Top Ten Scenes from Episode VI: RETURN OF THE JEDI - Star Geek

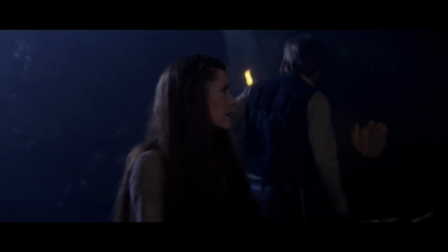263s
The emotions that you can feel between these characters and the relationships that are presented here excel.
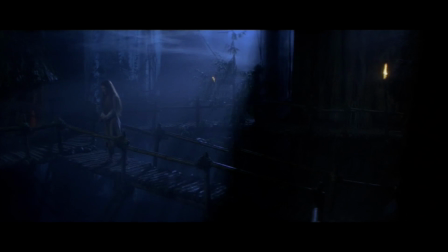268s
The cinematography is beautiful, capturing the ambience of Endor perfectly. By far, the best part about this scene is John Williams' breathtaking score.
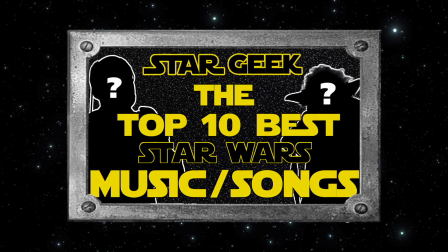276s
This is one of the many pieces that I wish I had put on my top 10 greatest John Williams scores list.
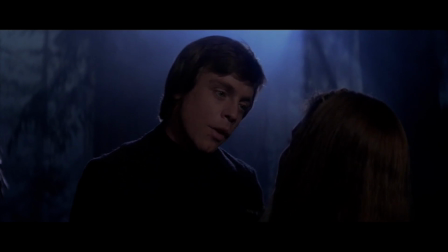281s
Luke and Leia is definitely one of the best pieces, earning this scene 6th place.
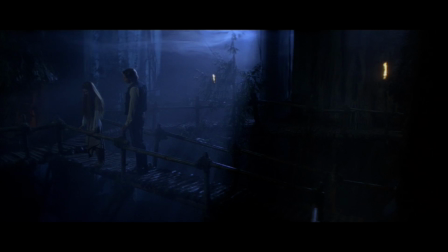286s I'm sorry.
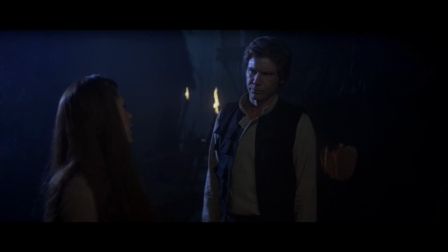292s Hold me.
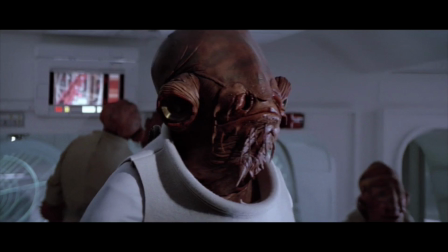297s
Making it to the halfway mark at spot number 5 is attacking the Death Star.
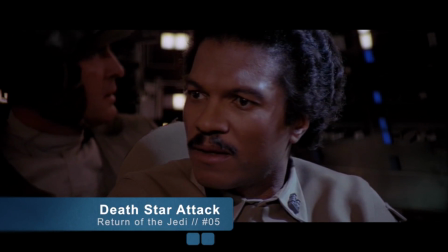301s Well, how could they be jamming us if they don't know if we're coming?
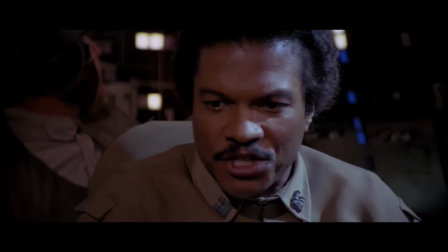307s Break off the attack.
The shield is still up. This is by far the most action-packed scene in the trilogy.
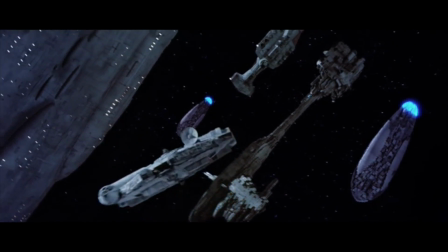313s
The technological innovations that went into creating the attack on the second Death Star are simply outstanding.
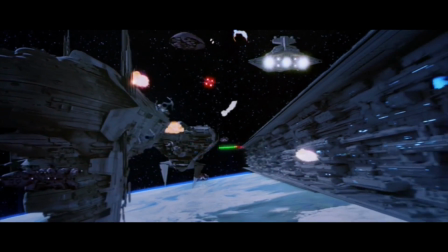319s
The cinematography that went into making this space battle come to life was some of the most incredible in the saga.
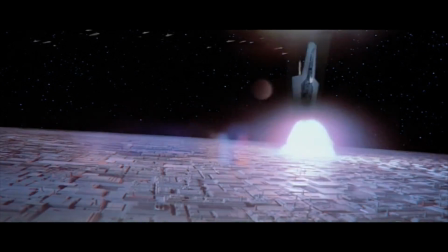325s
The blasts, spaceships, and field of stars all jump off of the screen.
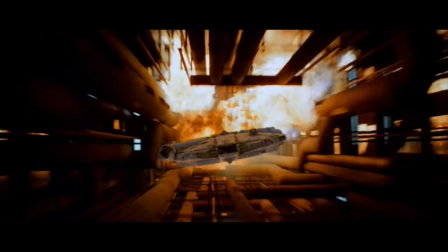329s
Even if the climax of the film was mostly borrowed from A New Hope, the high intensity of the chase out of the space station right before it explodes is praiseworthy.
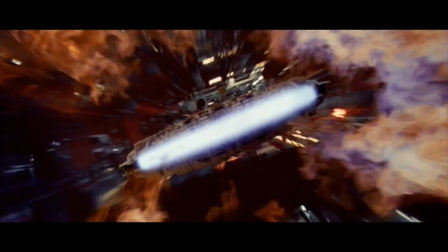337s
Admiral Akbar, Lando Calrissian, and Nien Nunb all make this scene more enjoyable, earning this epic space battle 5th place.
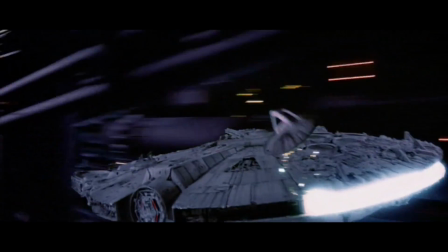346s What? Right now? It was too close.
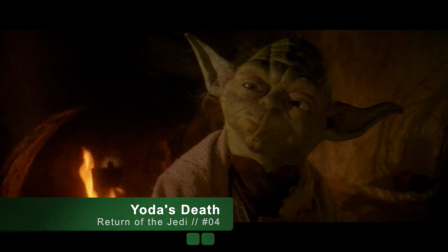352s
At spot number 4 is Yoda's death.
When 900 years old you reach, look as good you will not.
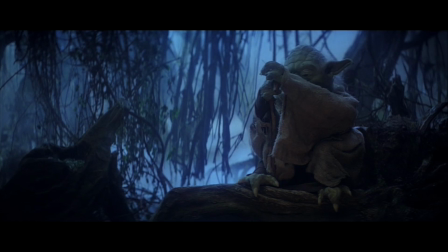363s
Jedi Master Yoda became a fan favorite when he first appeared on screen in The Empire Strikes Back,
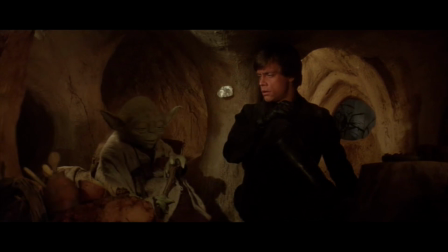368s
and even though he didn't have very much screen time in Return of the Jedi, his presence was felt here almost more than ever.
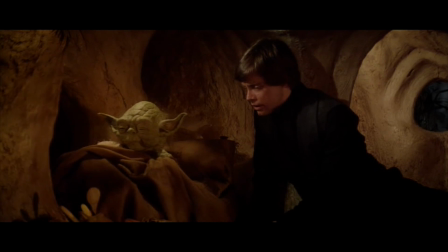373s
His wise quotes and unforgettable charisma carry into Episode 6, where he teaches Luke the truth about Darth Vader.
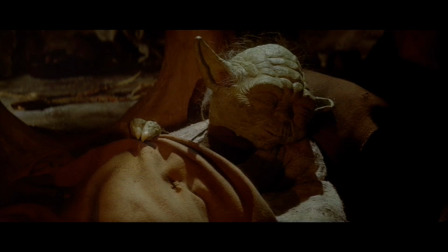380s
He sets Luke on his path before slowly fading into the realms of the Force.
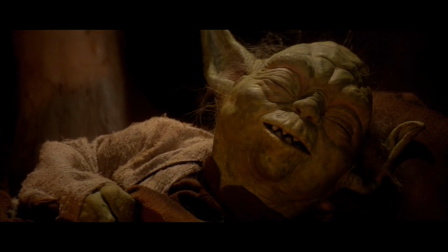384s
This whole scene is emotional and charming, leaving behind one of the most memorable characters in the history of film.
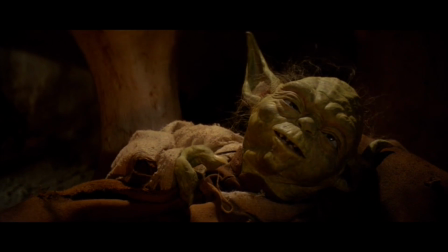390s
Without him, Luke's journey would have ended abruptly, making him one of the most influential figures in the saga.
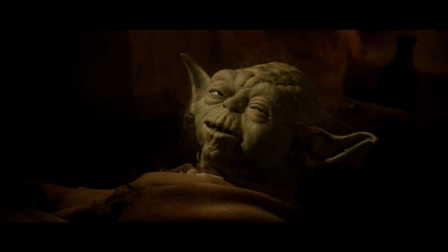396s One thing remains. Vader. You must confront Vader.
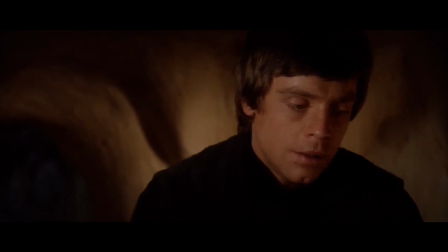405s Then, only then, a Jedi will you be.
In 3rd place, we have Luke's decision.
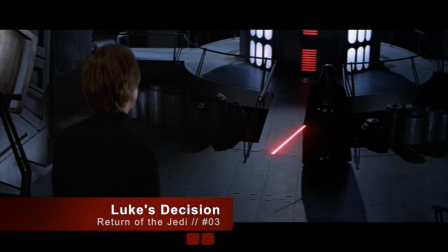413s Obi-Wan has taught you well.
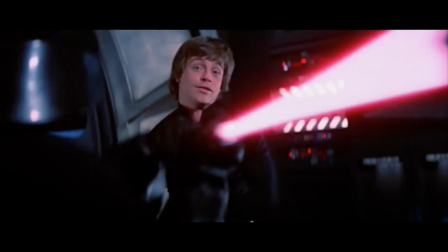420s I will not fight you, Father.
The whole battle that led up to this moment is breathtaking itself.
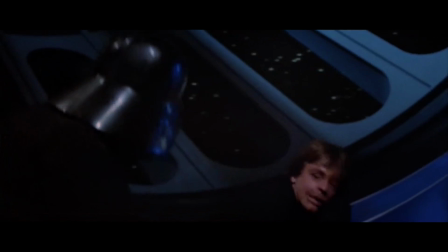425s
The sloppily styled choreography really brings you into the moment, allowing for you to become immersed in the world.
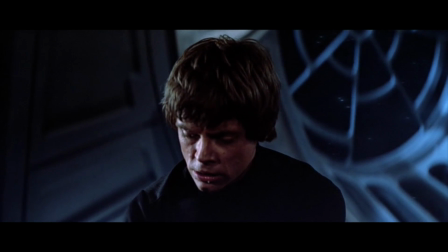431s
Luke Skywalker has been battling with this concept of the dark side and the light throughout the whole film, which is exemplified in his outfit.
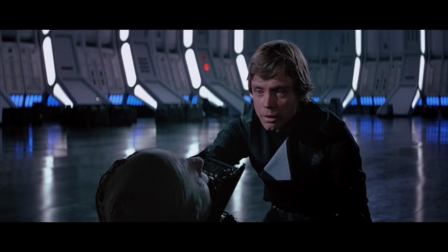438s
It seems very dark, but near the end of the battle, the flap opens up to reveal that it was always light on the inside.
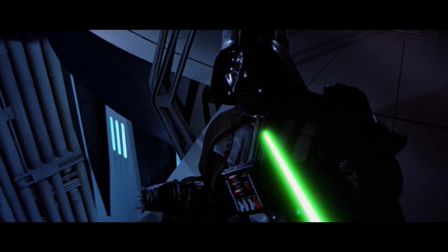444s
The intense moment before Luke makes his decision really humanizes Vader, connecting him to Luke and showing how much trauma he's been through.
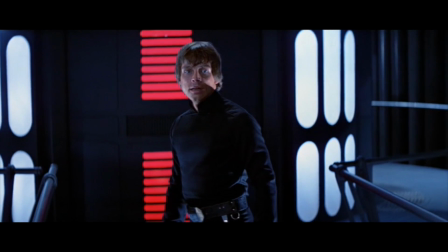451s
Luke's final moment of triumph as he tosses aside his lightsaber is the defining moment of his character, as he chooses to spare his father.
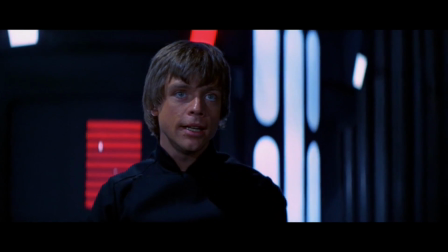459s
It's really a dramatic scene.
You failed, Your Highness. I am a Jedi, like my father before me.
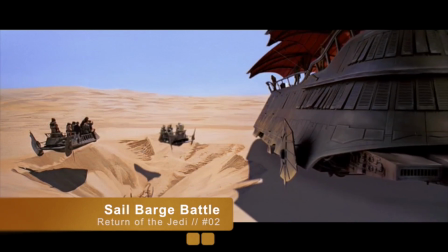468s
In 2nd place, we have the sail barge battle.
Don't move, Lando!
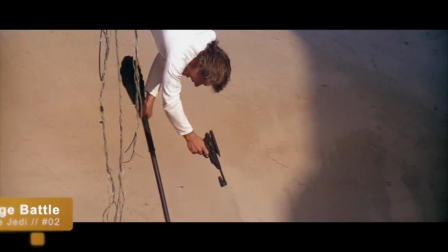474s Oh wait, I thought you were blind! It's alright, I can see a lot better. Don't move! A little higher!
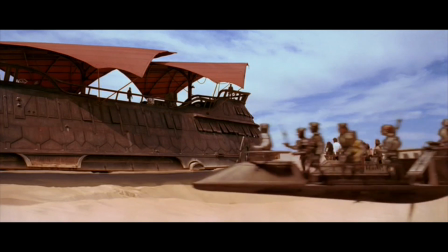479s Just a little higher!
The Sarlacc pit is one of the most iconic images from the saga, and I feel even more connected to it after having been to the actual filming location.
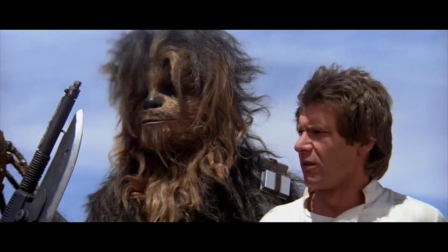487s
The build-up that the scene brings is extremely suspenseful. All of our heroes are at their most dire hour, which is what Star Wars always did best.
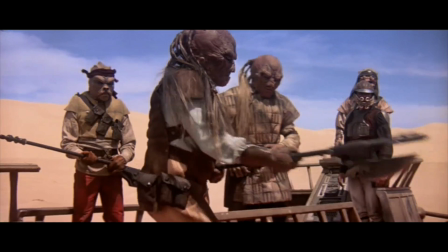495s
Put all of your main characters in a hopeless situation and let them fight their way to victory.
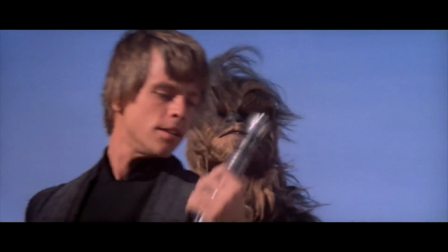499s
Luke Skywalker showcases his Jedi skills and abilities, masterful with a lightsaber and quick on his feet.
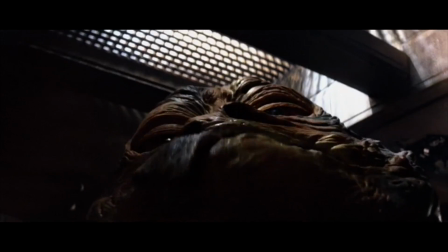505s
Leia proves her ingenuity, conquering Jabba the Hutt once and for all.